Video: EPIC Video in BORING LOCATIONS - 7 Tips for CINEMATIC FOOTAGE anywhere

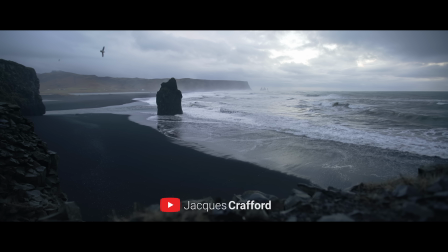3s
Let's face it, getting epic shots in an epic location is easy.
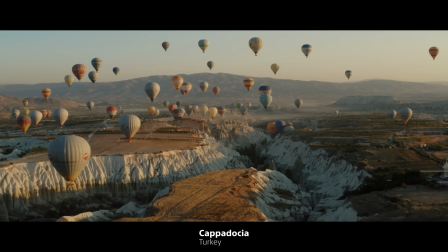12s
Sadly, not everyone has the same opportunities to travel and visit these places. We've all been there. You see an epic travel clip on YouTube and boom, you feel inspired.
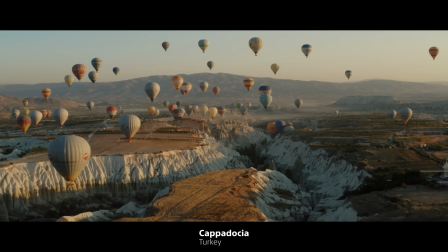27s
You grab your camera and run outside, but there's only one problem. You don't have a crazy location to shoot. As someone who used to make a living from travel and documentary films, the pandemic really shook my foundations when for over a year, I didn't have the opportunity to go to these amazing locations I've become so used to.
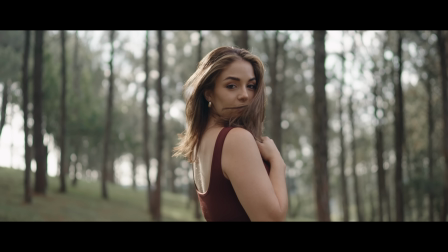44s
Instead, I had to learn to use what I have around me and how to get the best out of a boring location.
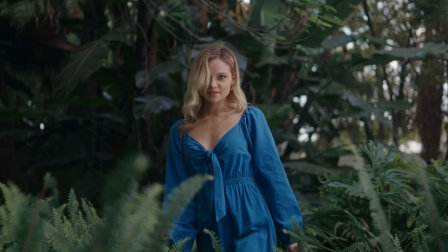50s
So that's exactly what this video is about. Take a look at these clips. You might imagine it being shot on an exotic island somewhere.
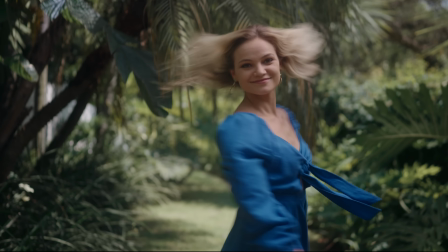57s
The Philippines, Bali perhaps. What if I told you that this was filmed in my neighbor's garden in the heart of a busy city,
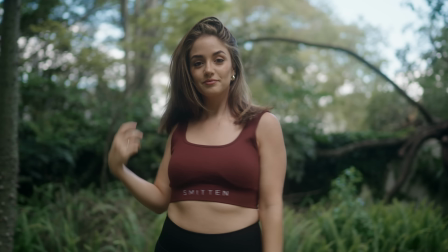64s
far from the ocean, nowhere near the mountains, and not a single epic waterfall?
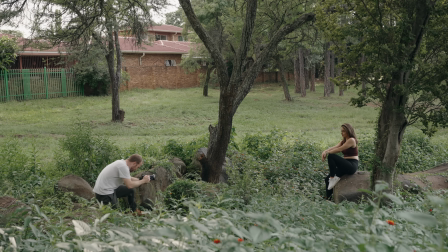69s
Or how about this forest? Well, you probably can't call it a forest because it's really just a tiny park surrounded by houses in a residential area.
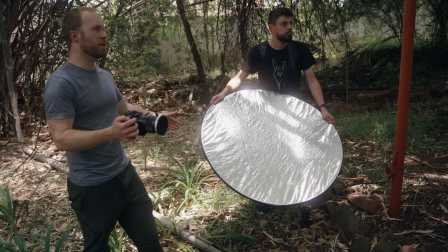77s
I've compiled a list of 7 tips that you can use to create more interesting scenes and get more value out of your locations.
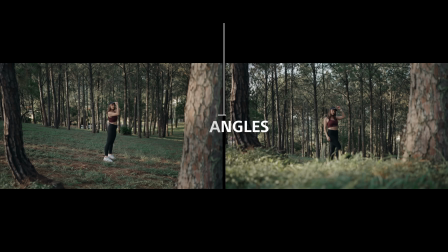84s
Tip number 1. Angles are everything. This is exactly the same shot, one aimed at eye level and one low to the ground.
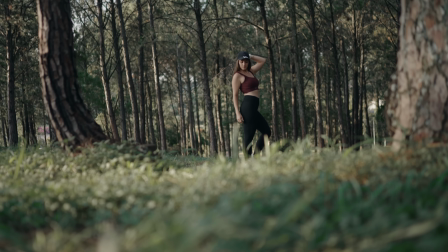92s
Going low to the ground can instantly transform a scene and remove distracting background elements,
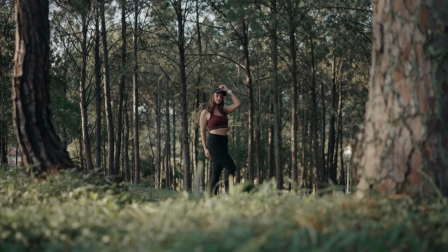97s
especially on the wides where it's not as easy to hide stuff, like in this case, the street and houses.
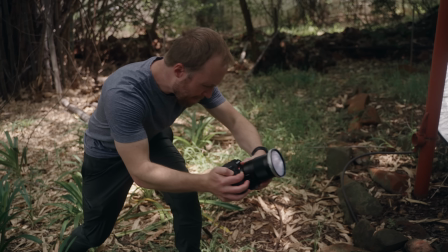103s
Going low and shooting up is also a way to capture wides with more interest.
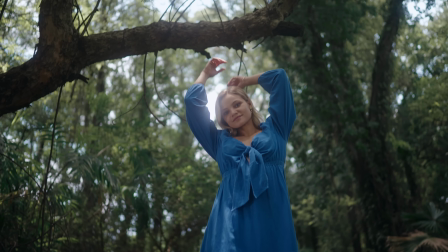108s
Like in this scenario, we're using the treetops as a background with this big branch as an element enhancing movement.
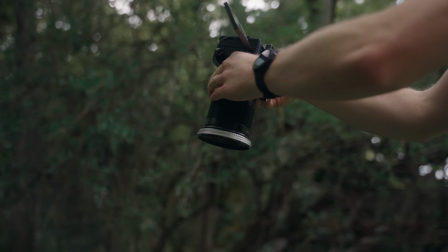114s
You can always flip it around and shoot from the top down. A simple twist paired with movement adds a dynamic to an otherwise flat image, which brings me to my next point.
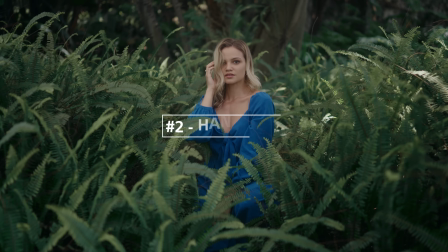123s
Tip number 2. Handheld.
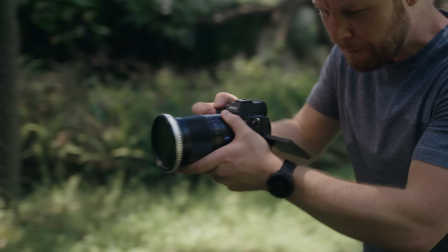125s
I prefer shooting handheld over a gimbal in these scenarios because it's much easier and faster to frame a shot to hide distracting elements,
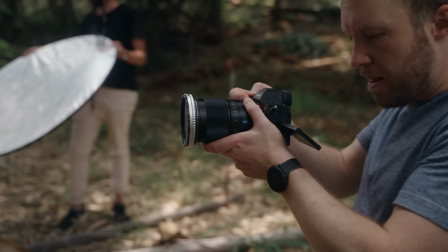132s
and you have more control over the framing while doing the camera movement.
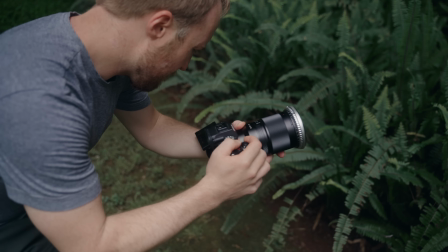136s
Like in this example, pushing the camera forward and slowly tilting up, keeping our subject in frame with more precision than on a gimbal.
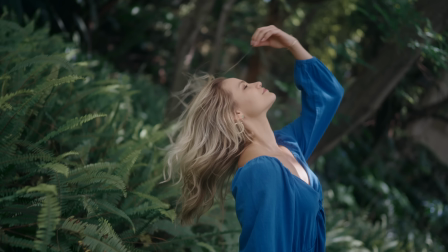143s
Shooting handheld also enables you to get shots that are not possible with a gimbal, like tracking movements. Dynamic shots like this adds more interest to a scene, so try to move the camera as much as possible.
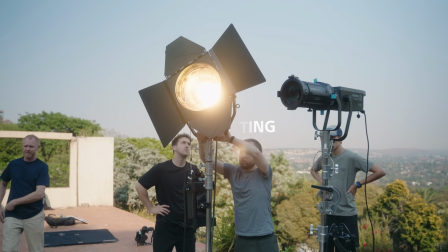154s
Tip number 3. Lighting. Now you don't need to invest thousands of dollars in lighting equipment or have a massive crew, but having some control over the light will instantly transform an unflattering image into something special.
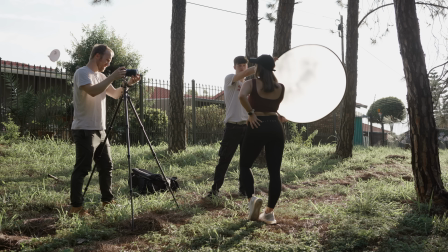166s
A simple budget solution is a 5-in-1 reflector to diffuse harsh light or bounce fill light.
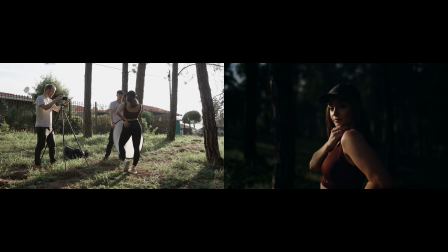171s
In the first example, I'm using the diffuser to soften the sun,
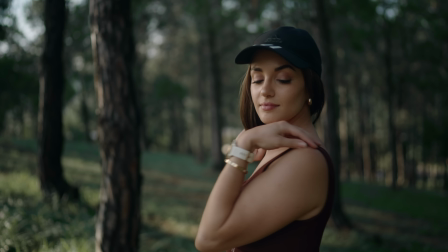174s
immediately resulting in a flattering skin tone, which enables me to get a more balanced exposure of the background.
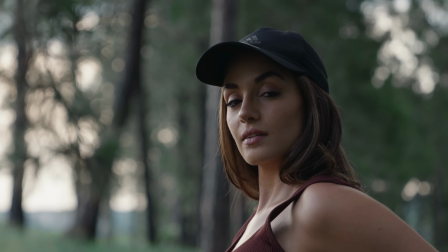180s
Depending on the position of your subject, you can also use the reflector to bounce fill light into the face,
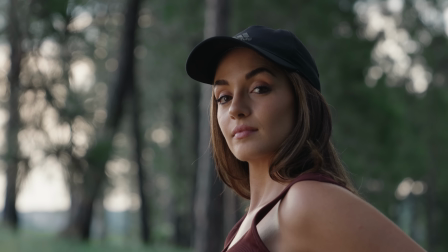185s
but if the sun is not giving enough bounce for a natural looking shot, you can always try artificial light.
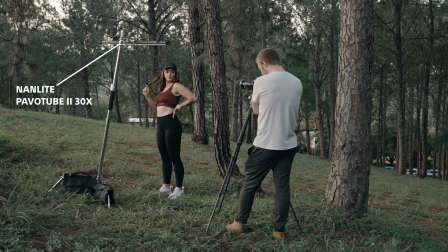190s
I love tube lights because they're battery powered and they're easy to set up even without an assistant, but the value it adds is tremendous.
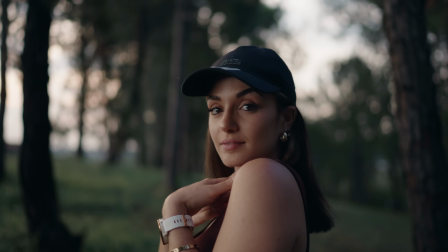197s
The most important part about using fill, whether it's a reflector or a tube light, is the placement of the light in relation to your subject.
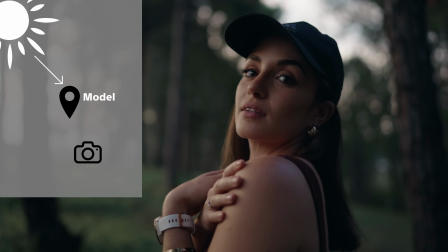203s
Our key light, the sun, is coming from behind at a 45-degree angle. You want to position the full light from the same side to motivate the sun,
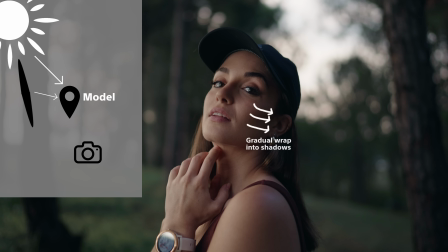211s
so we're not trying to fill in any shadows, but simply enhance the sunlight as if it's a bit more to the left.
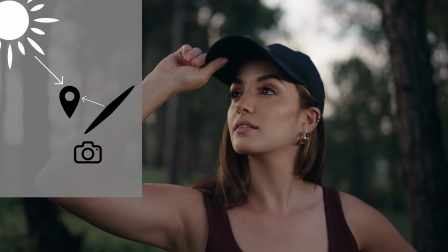217s
The wrong way would be to place the light on the shadow side of the face and fill from the opposite side of the sun,
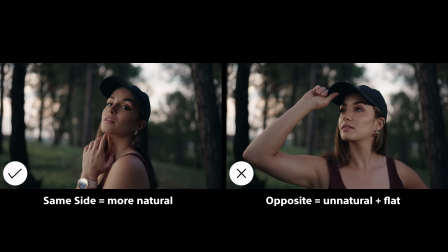222s
but now it's pretty obvious we're using a light and we're losing depth in the face.
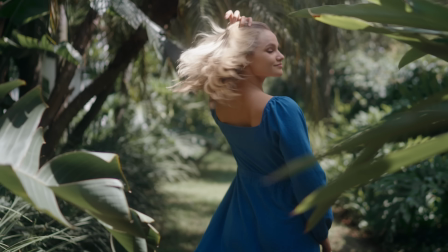226s
If you want to mess around more during the middle of the day, you can take it a step further by using a larger diffuser, like a scrim gym.
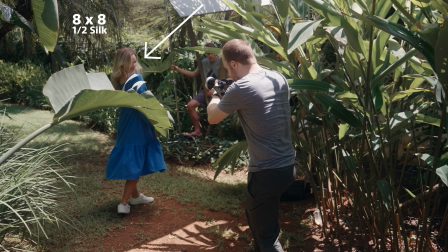232s
In this case, we used an 8x8 with a half silk, giving us more freedom to go wider on the movements.
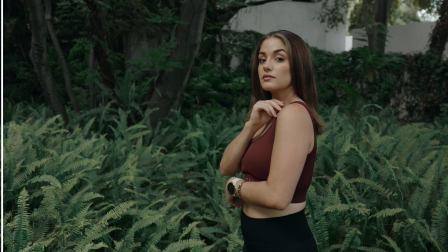238s
Tip number 4. Lens choice. Although depth of field is not the determining factor for something to be cinematic,
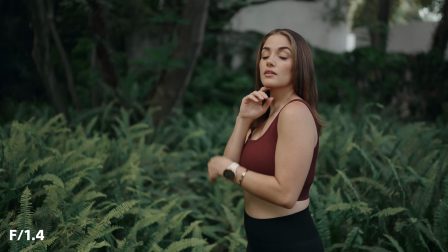245s
shooting wide open at f1.4 or f1.8 helps to knock out the background by blurring out distractions.
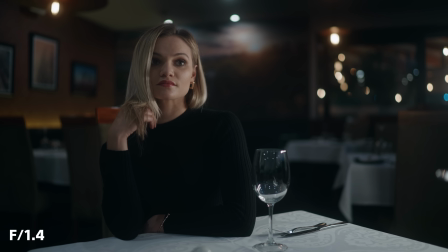251s
So basically, a prime lens is your best bet.
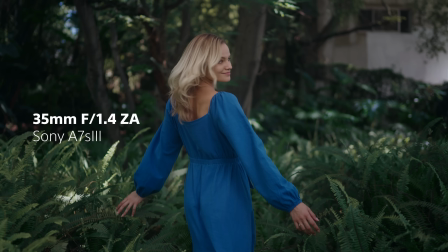253s
The 35mm is my favorite focal length overall, coming in just wide enough for most wides, but still being able to capture portraits.
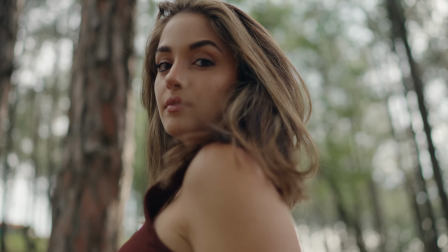260s
Going in tighter or putting on a longer lens makes it even easier to avoid unwanted backgrounds,
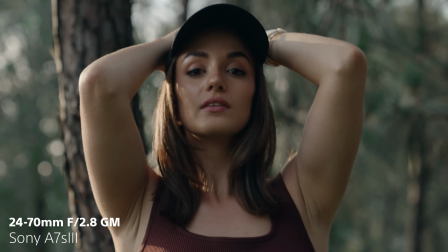265s
but be careful that you don't end up with too many tight shots because you don't want to box in your viewer.
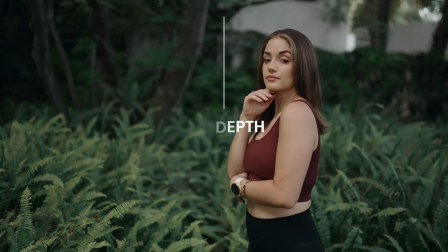270s
Tip number 5. Depth. A wide open aperture is not the only element that contributes to depth.
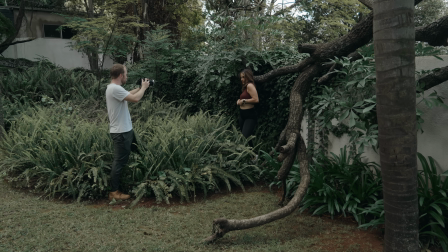276s
Your subject in relation to the camera can also give you a different perspective.
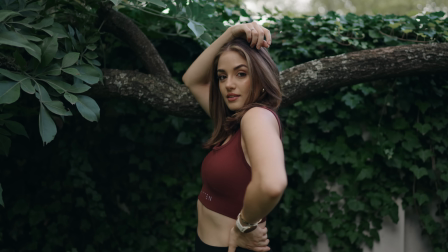280s
Like in this example, even at f1.4 the background looks flat, because the wall is too close to our subject.
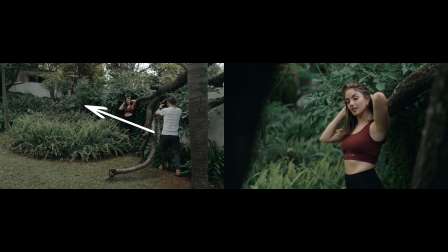286s
By simply moving the camera to the side, we're not only getting more depth, but we suddenly have this interesting foreground to use for movement.
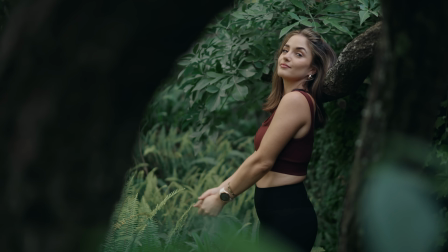292s
Foregrounds not only enhances movement, but it also adds more depth to a scene. So I'm constantly searching for this in a frame.
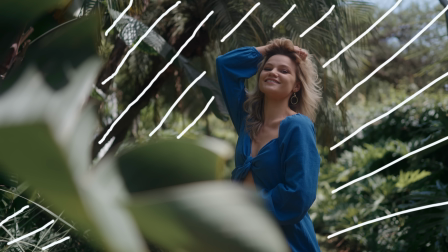299s
An out of focus foreground, an in focus subject, and an out of focus background. This shot was taken at the very edge of the park, right next to the fence.
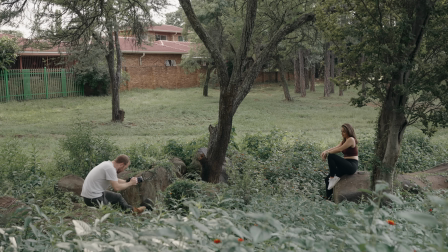307s
But because I'm shooting from a lower angle and a sheer distance to the end of the park, you won't know about all the houses if you didn't see the BTS.
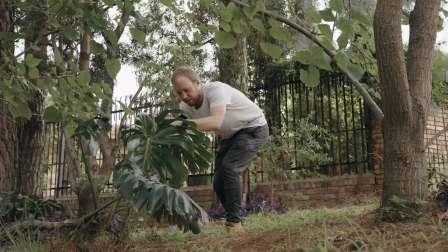314s
Tip number 6. Details. Since you don't have many options for epic wide frames, you should focus on making your close-ups more epic.
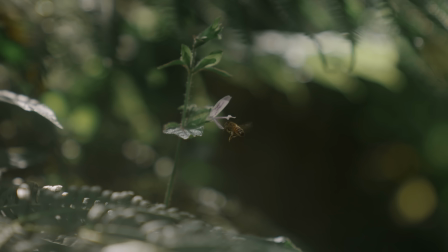321s
Going in tight on details are great fillers for B-roll and helps to connect your shots to each other.
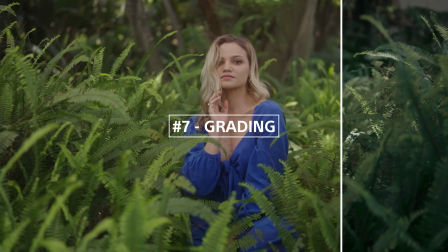327s
Tip number 7. Last but not least, grading. This is the original color that came out of the scene in the garden.
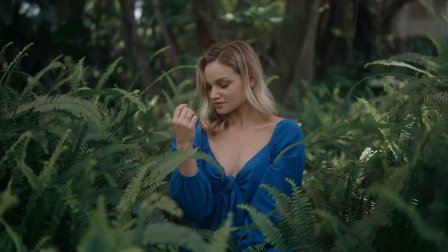333s
Using a stylized LUT with desaturated greens and an exposure mask, I was able to instantly transform the image into something more film-like.
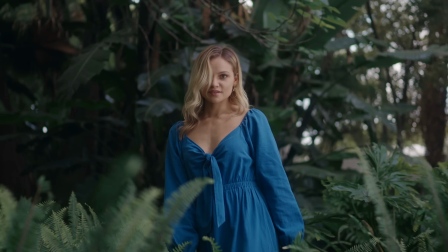341s
Don't be scared to mess around with the colors. You don't have to settle for a natural look. This video is proudly brought to you by the Alpha Universe,
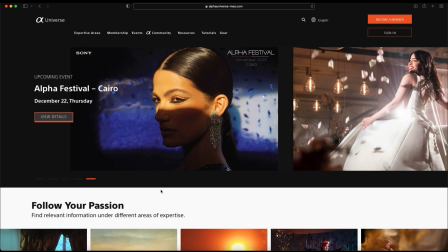348s
a free learning platform with educational content from a variety of photographers and filmmakers across all genres.
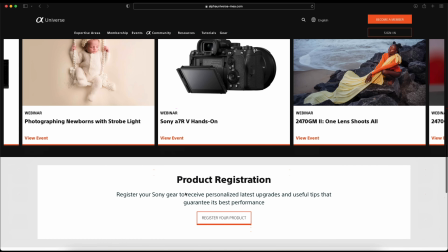355s
I currently have an exclusive training series on there you can unlock for free by simply registering your Sony gear.
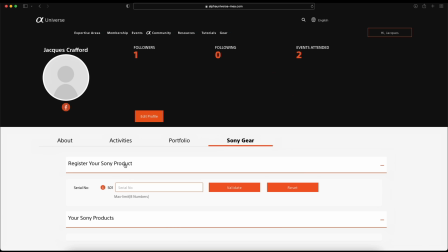361s
Check out the link in the description.